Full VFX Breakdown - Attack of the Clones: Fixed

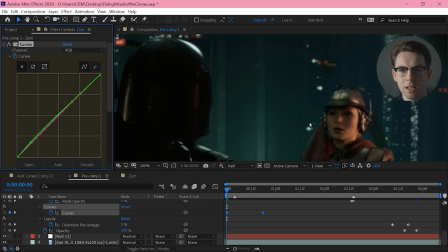28:43 You know, it's maybe a little on the green side on her face in that, but at least you don't notice any hard disconnect between those edges, and then just fading that off.
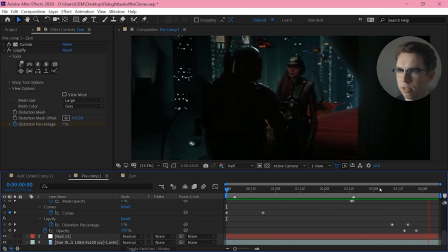28:53 And then once she finishes this move and she is where she finally ends up being, I want to fade back to the original footage.
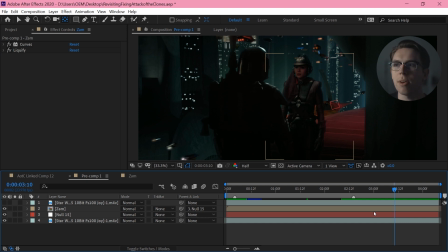29:01 But I don't want there to be an obvious cut point or a fade point or somewhere where you could obviously see her sort of snapping back into place.
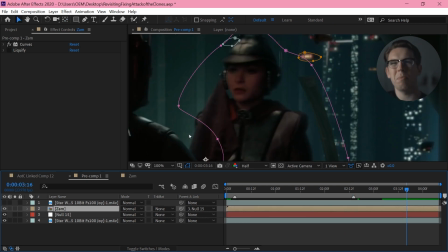29:09 So what I want to do is I want to basically make a custom morph cut. I don't want to fade between these 2 shots. I want them to merge into each other.
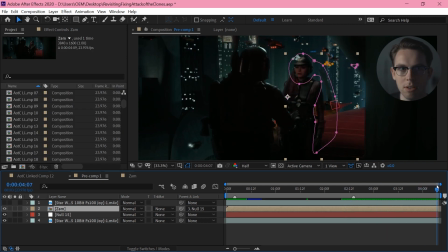29:20 So what I'm doing is I'm actually masking areas of this off over time so that there isn't a clear cut point. The cutting between the shots happens in little areas at different points in time, wiping areas off.
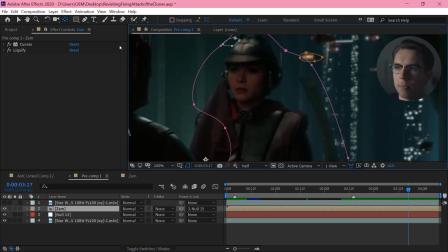29:36 But then secondly, and far more importantly, I'm doing a liquefy. I'm just going to set my opacity to half or whatever,
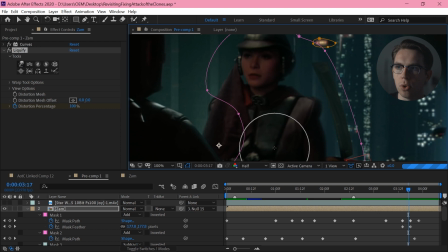29:43 and then just start using these liquefy tools to sort of pull the areas of her face back into place.
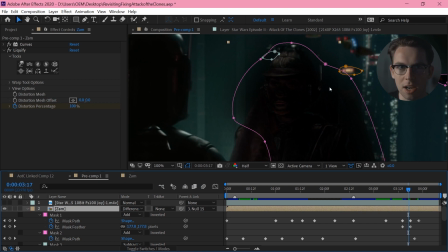29:50 As well as opacity, a good way to line it up is to use the difference blend mode. And difference is going to turn any areas that match black.
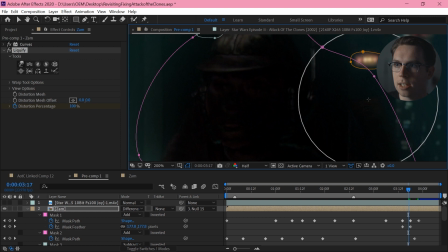29:59 As I pull these areas around, they're either going to get lighter as they get further away or darker as they get closer together.
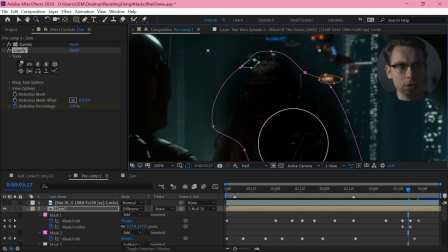30:07 I think it's good to use both opacity and difference. Sometimes difference, you end up making things looking weird to the eye, even if they pixel perfectly line up. Whereas opacity, you are just working off what looks best to your eye. But both very useful ways of lining up two shots.
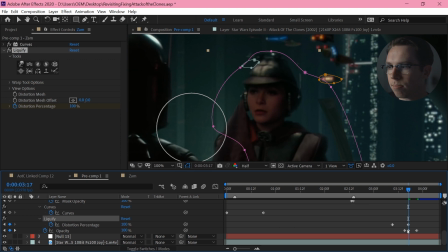30:26 And I think I've actually just improved that a fair bit.
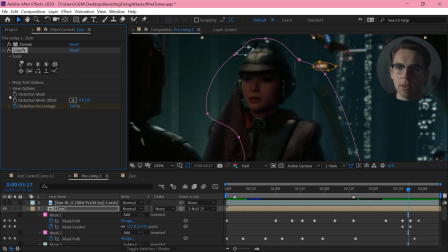30:32 So without liquefy and with liquefy. And the great thing about liquefy is you also get this distortion percentage.
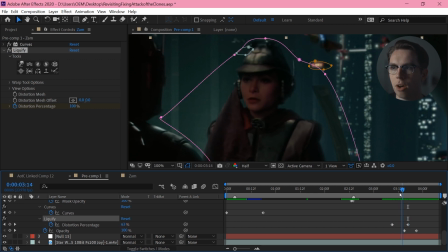30:38 So I can actually fade that up over time. So it is a little weird. It does have that look of morphing. If you really look at it, you can see her sort of warping back into place.
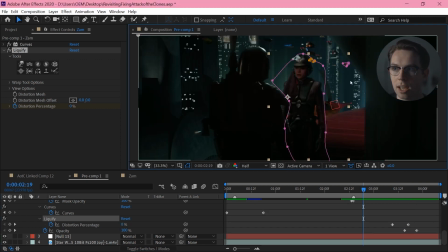30:52 But it is a nice way of merging two takes without ever having a single obvious cut point.
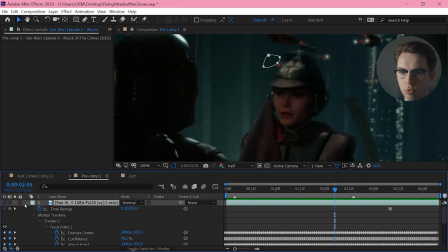30:58 Then finally, because I'm just sort of roughly masking this layer back on top,
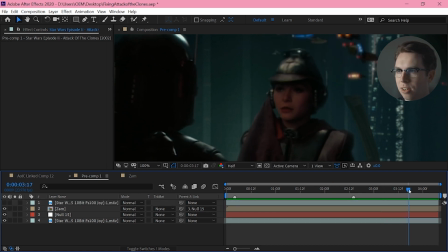31:03 I do have a slight little problem in that this one little speeder appears out of nowhere and just goes behind her head there. So I'm just grabbing this bottom layer, putting it back on top, and masking that little bit out.
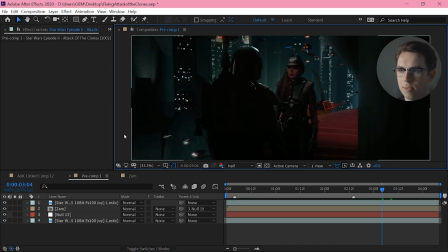31:19 There we go. One seamless shot, finished. But I'm not done.
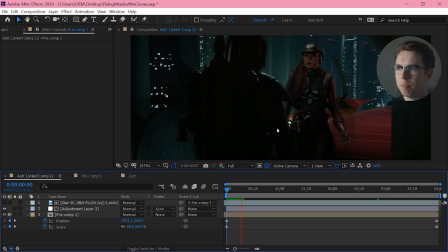31:26 I then want to add a little bit of a zoom out, actually. And there's a slight dolly in on this shot in the first place, so it gives me,
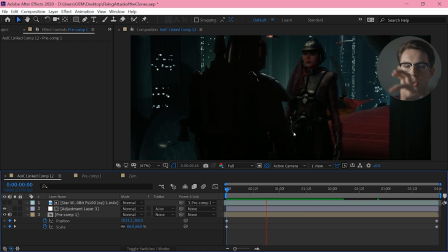31:40 vertigo effect, dolly zoom. So it's slightly pushing in and zooming out, so it's like sort of looking kind of cool and ominous.
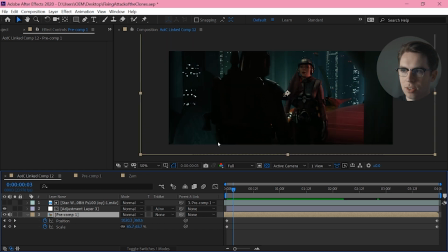31:48 So that's just animating the position and scale.
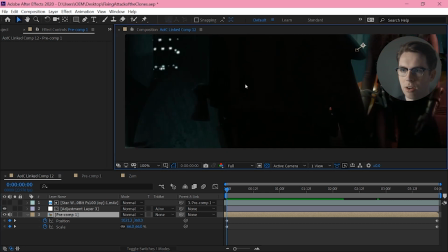31:52 Now I'm zoomed in quite a bit, and obviously I'm working off 4K rip of the movie, but we do start to lose some detail.
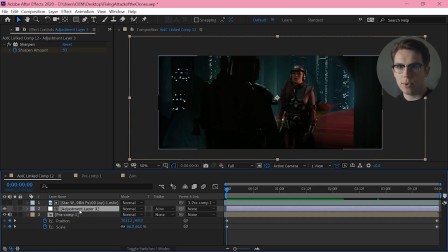32:00 So I want to bring back that detail, and the way I'm doing that is just with a sharpen effect.
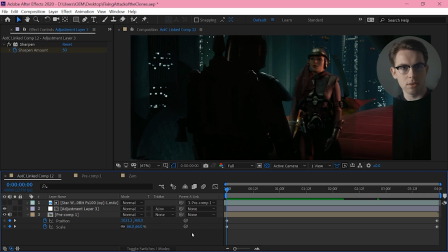32:06 Now the only problem with that is, no matter what resolution you use, this movie was shot on digital, and you're gonna get some digital artifacting in the dark areas. So I'm extracting the darkest areas of the image
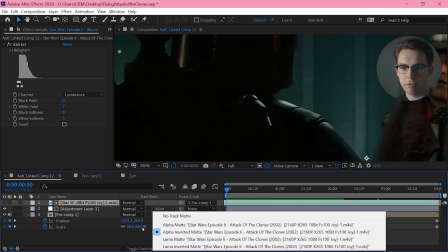32:26 and using that as an alpha inverted matte for my sharpening. So wherever the picture is darkest, it's not going to sharpen.
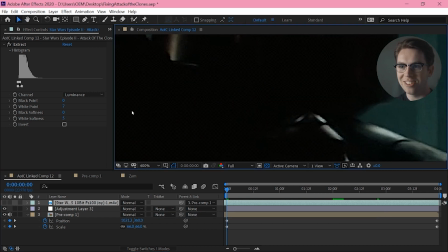32:36 As opposed to if I turn that on, you see we get all of this awful blocky compression, and then if I turn that off,
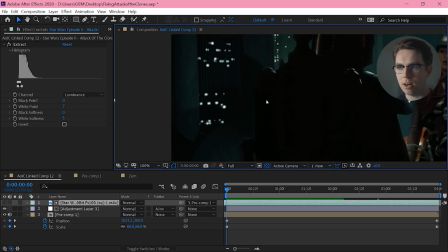32:48 we're just sharpening those brighter areas, sharpening around these highlights,
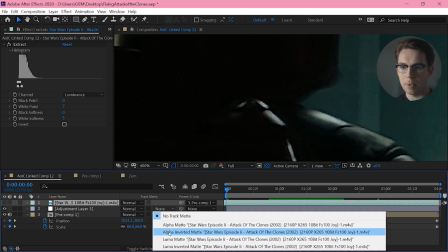32:54 the areas that actually look good sharpened, just to sort of make it look
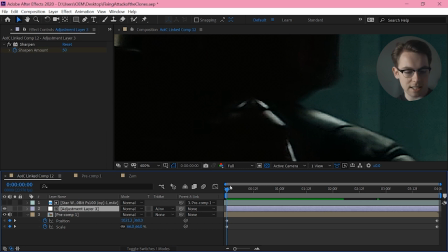33:02 a little higher res. And I'm fading that sharpening off as it zooms out,
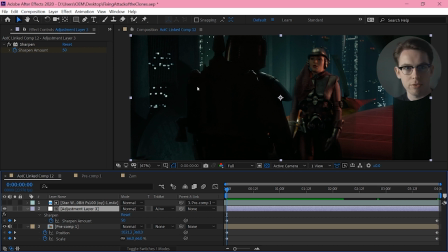33:08 but just while I'm punched in so far, I want to make it look a little bit crisper.
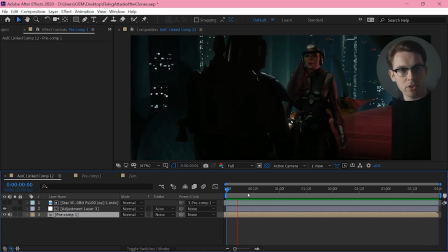33:13 So there we go. That's that shot. A bit of a bodge, but pretty effective, I think. And definitely, I don't know, I think that all works.
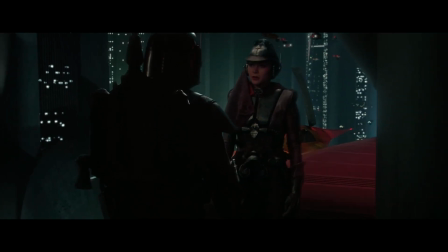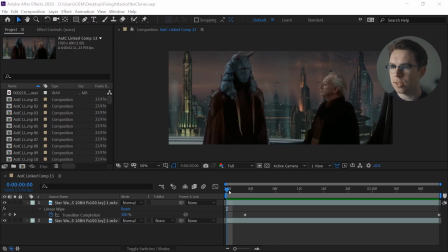33:31 Okay, shot 13. This is actually just a pretty simple wipe transition.
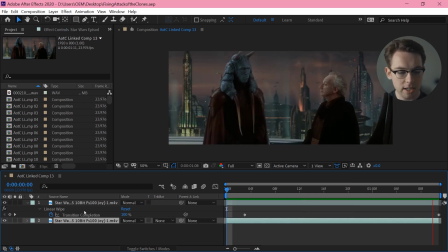33:37 I'm not having to generate any new frames.
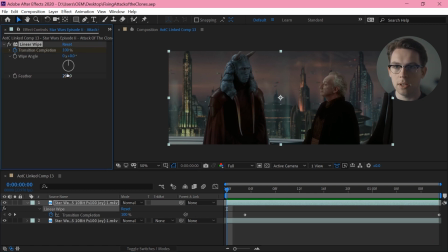33:41 It's literally just a linear wipe with a 200 pixel feather just wiping down.
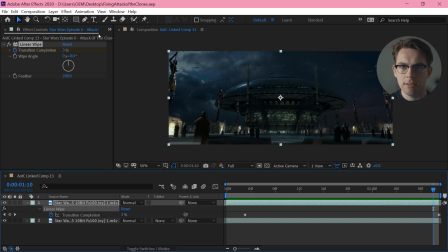33:49 I'm sure we'll see more of these. Okay, moving on.
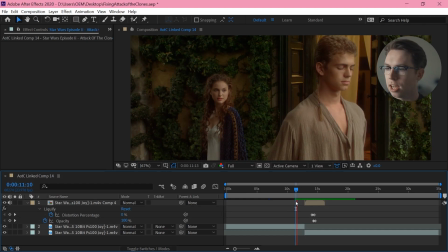33:56 Shot 14. I'm removing the line of Anakin's Jedi Don't Have Nightmares. So it's a face replacement, and also because I'm replacing this line with a pause, I'm actually trimming the shot down.
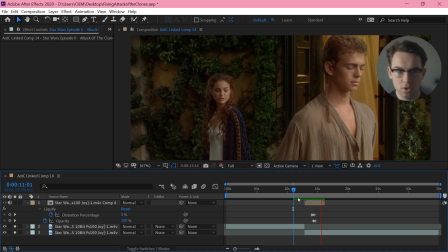34:11 So you see I've got this cut here, just so it's not a completely unnaturally long pause.
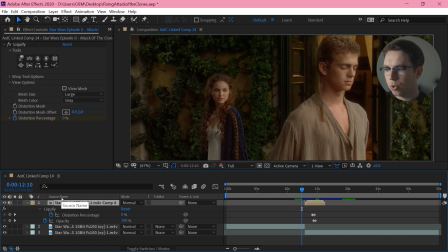34:19 So I have to do a face replacement and then also blend between these two shots.
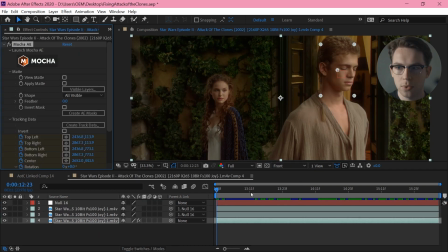34:24 So let's jump into this comp. So first I'm doing my motion tracking, which we can see here.
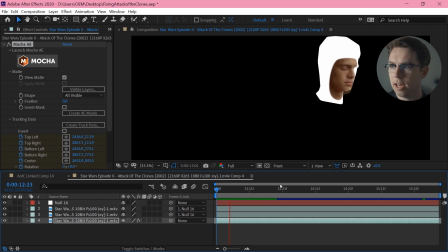34:31 Just loosely planar track around his face, and then I'm applying that information to a null, so we get the position,
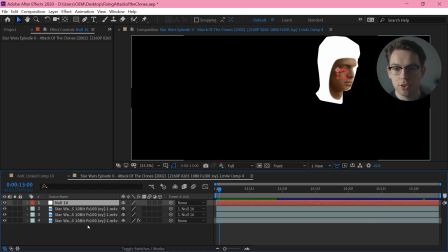34:39 scale, rotation, and then just doing my freeze frames of the face at the start,
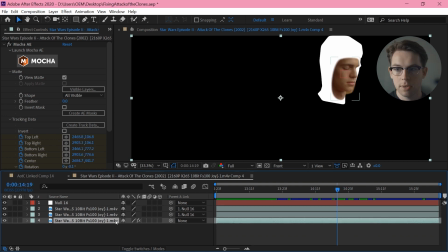34:44 and another face further in, and just parenting those to that track information. So you can see we quite nicely blend through these two, and it just gives it a little bit of life and also matches
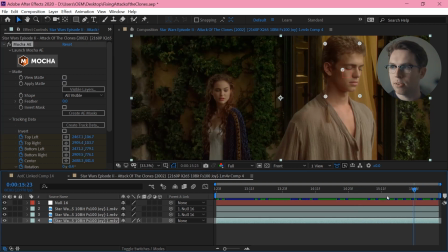34:57 you know, his face at around this point. So we fade out of it pretty much seamlessly.
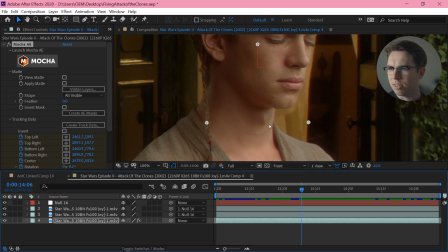35:02 The only thing is, underneath his chin here, obviously his chin in the original shot was extending lower, so I've just very hackily extended my mask down, but
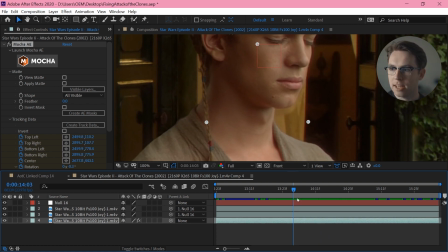35:17 obviously you would go in and repaint those curtains just to clean that up.
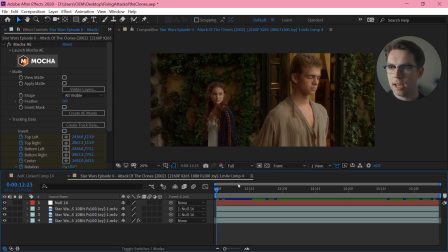35:24 But otherwise, that's that face replacement. Very quick, very simple.
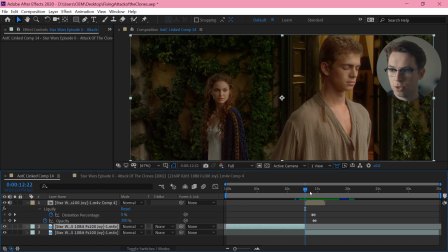35:30 So obviously this lines up perfectly with the end of the first shot, and then I want to blend out into the second shot, which it lines up pretty good. I think the only problem here is Padmé's face.
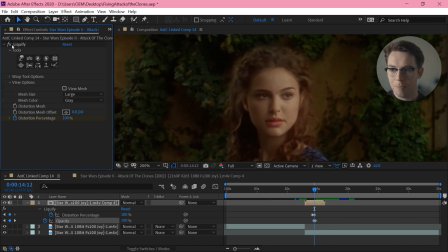35:44 So again, I'm doing a liquefy just to pull her face up very roughly, and that will allow me to just fade between those two,
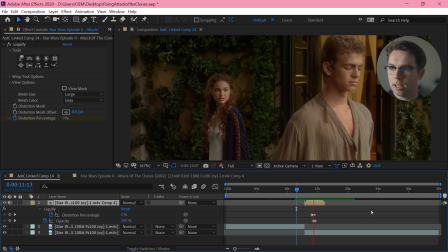35:53 you know, relatively smoothly. So there's a couple of things that are a little iffy here, but basically we get rid of that line and, you know, it does the job.
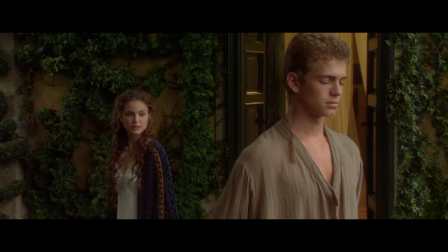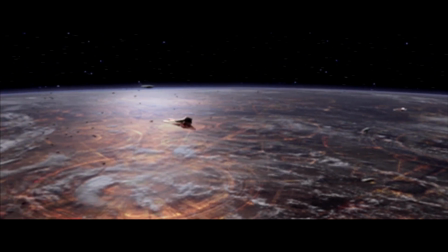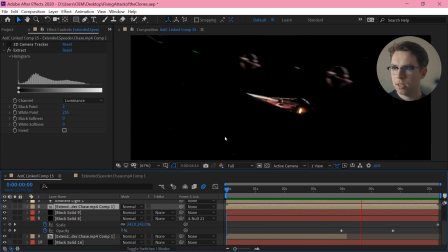36:15 Shot 15. So this shot is from one of those deleted scenes that I added back in,
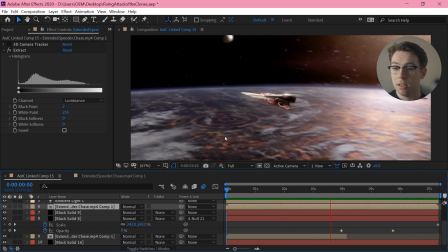36:22 which is very noticeably lower resolution and also
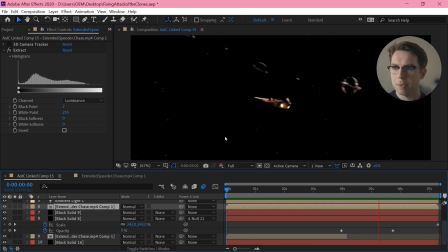36:28 non-final visual effects, which I haven't really worried too much about. These scenes are just obviously lower resolution.
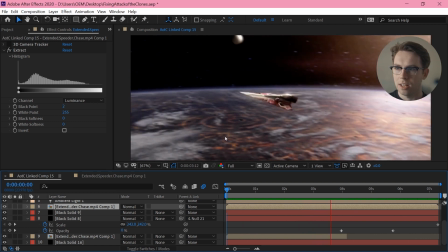36:36 There's nothing that you're going to do that really genuinely fixes that.